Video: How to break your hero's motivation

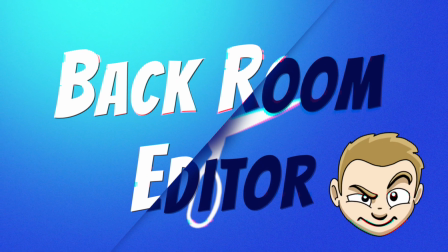Hi, I'm Ben the Backroom Editor, and today I'm going to talk about how the editing of Spider-Man Homecoming broke the character of Happy. In fact, it also ruined some of the plot and character motivation for Peter. So, what exactly is happening here? Well, there's a deleted scene at the beginning of the movie in Peter Parker's short film
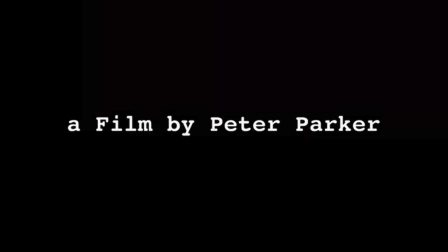that really unlocks the key for why Happy just won't have anything to do with Peter.
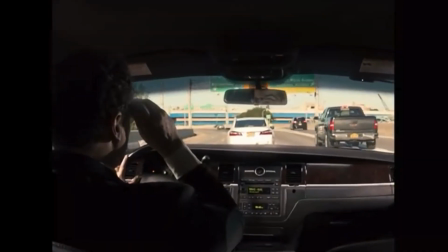And we don't really know why that is in the finished film. In the original cut that we see in the cinema, Happy's just kind of a jerk.
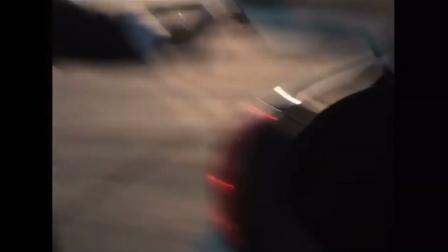He starts off as annoyed and then, for no real reason, ghosts Peter for months. Now, it could be that he's really busy, it could be that he just doesn't like babysitting, or maybe he doesn't like that Peter comes from a poor background.
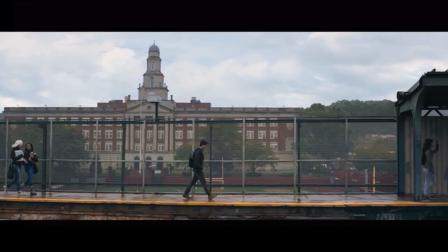We don't really know. Now, as an editor, you don't want that kind of ambiguity in this kind of structured storytelling. So, depending on how you count it, there's 8 different scenes in Spider-Man Homecoming's opening segment.
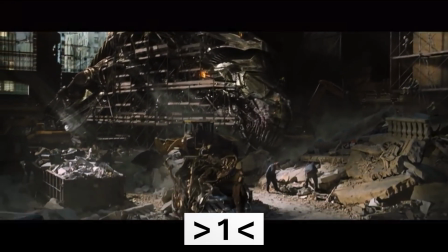We start off with the cleanup of the aftermath of the Battle of New York, and we introduce several characters, including the Department of Damage Control.
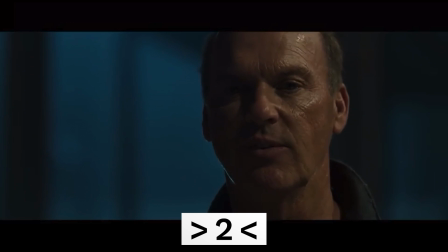Then we have the scene back at the base where they decided to go rogue, and then another 8 years later where they're in full swing.
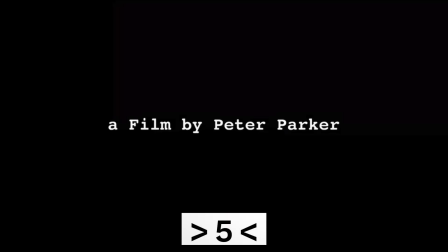Next, cue the Marvel logo. Then there's Peter Parker's short film, which itself is a montage of several scenes, going from the US to Tony Stark's jet,
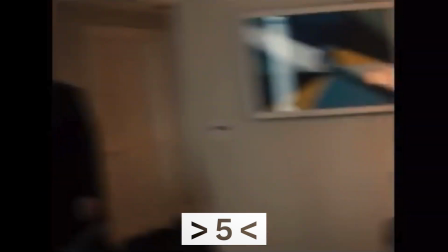arriving in Berlin, the hotel, the suit up, the new suit, the Civil War fight,
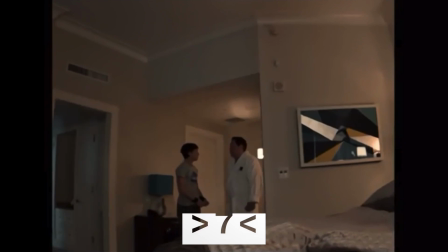and then the thin walls scene.
We have thin walls here.
But there's still more to get through before this movie really gets going.
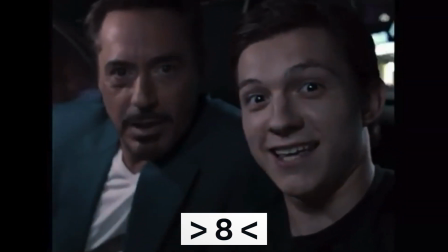There's the scene in the car with Tony, half of which is recording a cover message for Aunt May, and the other half is where Tony tells Spider-Man where he operates.
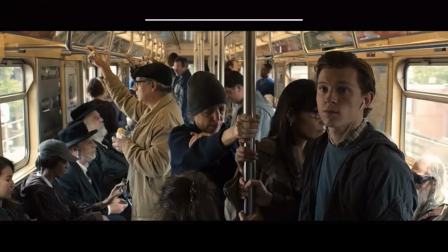The film only really starts about here, 2 months later on the subway.
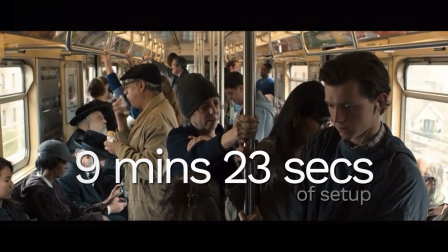Up till now, it's 9 minutes and 23 seconds worth of setup.
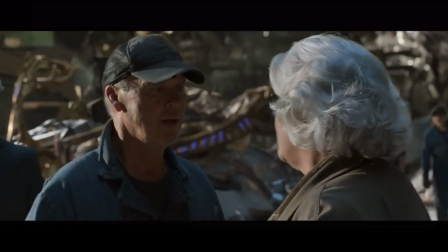Arguably, everything up until now is essential, and in some ways a wrap-up to a previous movie.
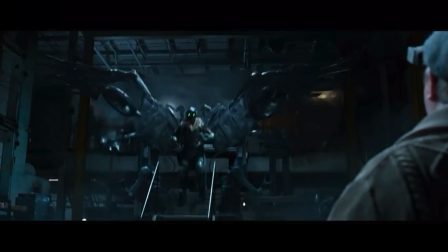And to be fair, the only change I'd probably make is to move the scene where the Vulture says business is good until after we've met Peter.
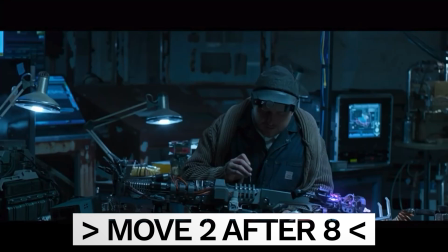But then that does interfere with the flow for both the Vulture and Peter's stories.
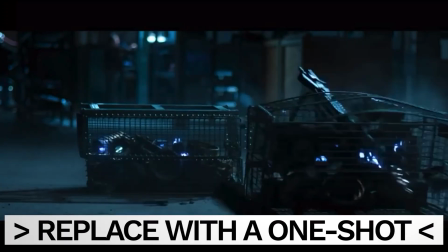So the other option would be to simply drop in a single one-shot scene where it conveys everything about the new operation,
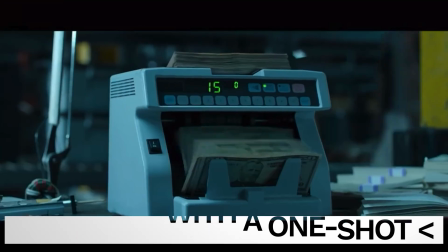but more quickly than the finished edit. So does the finished movie work, and is it enjoyable? Yes, I really enjoy it. But knowing that there was a better version really gets to me.
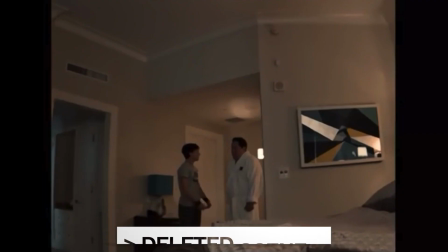So let's have a look at what actually happens in that deleted scene. After the "we have thin walls" scene, there's an entire sequence that's cut out.
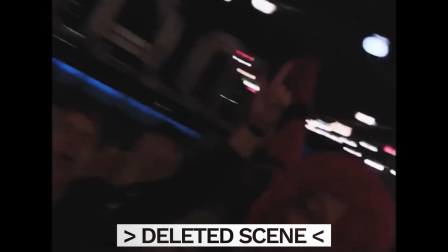This is where Peter, in his adrenaline, decides to go out in his Spider-Man suit. He ends up partying, even unwittingly rescuing the German Chancellor.
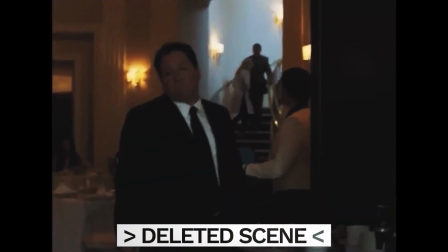The next morning at breakfast, Happy spots something in the paper and confronts Peter about it,
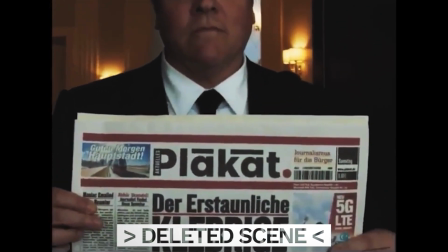asking if he'd been out late last night Spider-Manning, to which Peter says yes, but lies by downplaying it,
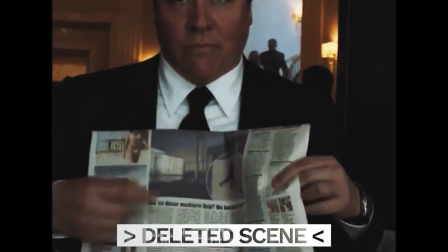saying it was a quick go around the block. And then Peter geeks out over the photo, and you can see it in Happy's eyes.
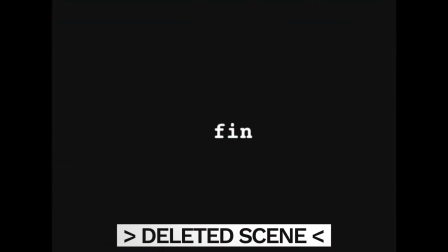He snaps. This is it. This is why Happy couldn't engage with Peter afterwards.
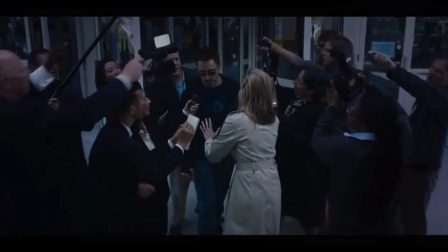Not only did Peter lie to Happy, he's repeating Tony's mistakes of disregarding the consequences of his public actions, and that would trigger Happy.
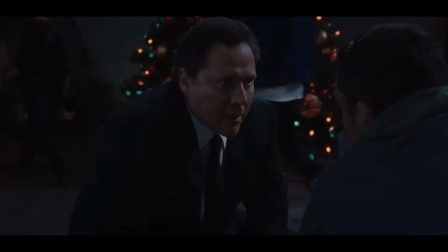Remember, the last time he tried to help, he ended up being blown up in Iron Man 3 and spent most of that movie in hospital. Now, in the final cut, we miss all this. So was it the editor's fault that this was cut out? Yes and no, it was the editor who took it out, but sometimes an editor is asked to put a square peg into a round hole. Ask any editor why they end up taking something out of a movie, and ultimately it's going to be because of the runtime or because of pacing issues.
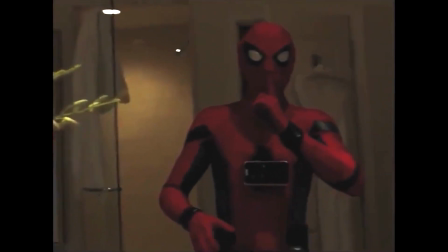Now, this original version is so much better.
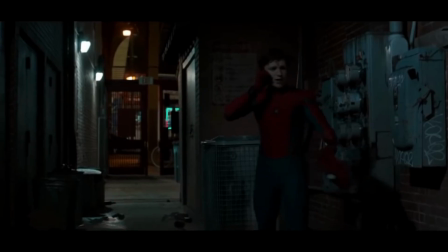It's more about the abdication of responsibility and how this drives Peter's actions going forward, and thus the movie.
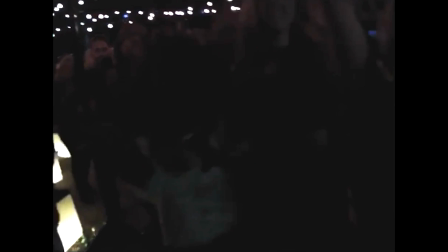Other parts of the movie are undermined by this deletion as well. There's a parallel between the Berlin midnighting party scene and Liz's house party scene later in the movie.
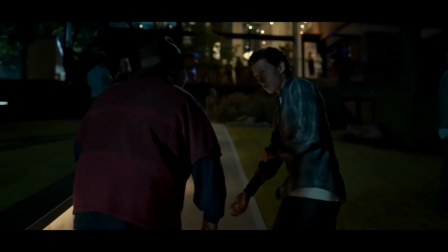At Liz's party, Spider-Man is going to come in as a party trick.
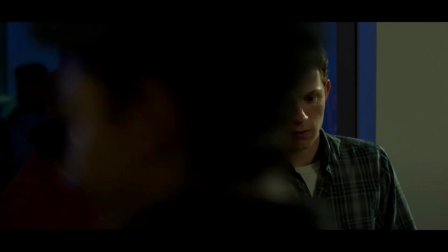But if you stop to think about it, this is exactly what he did, albeit perhaps unintentionally, in Berlin.
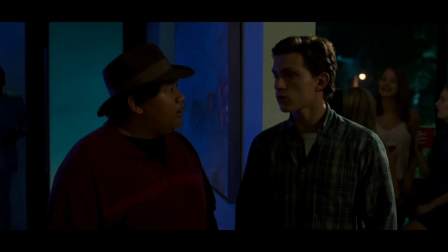By the time he gets to Liz's party, he now realises that Spider-Man isn't a party trick.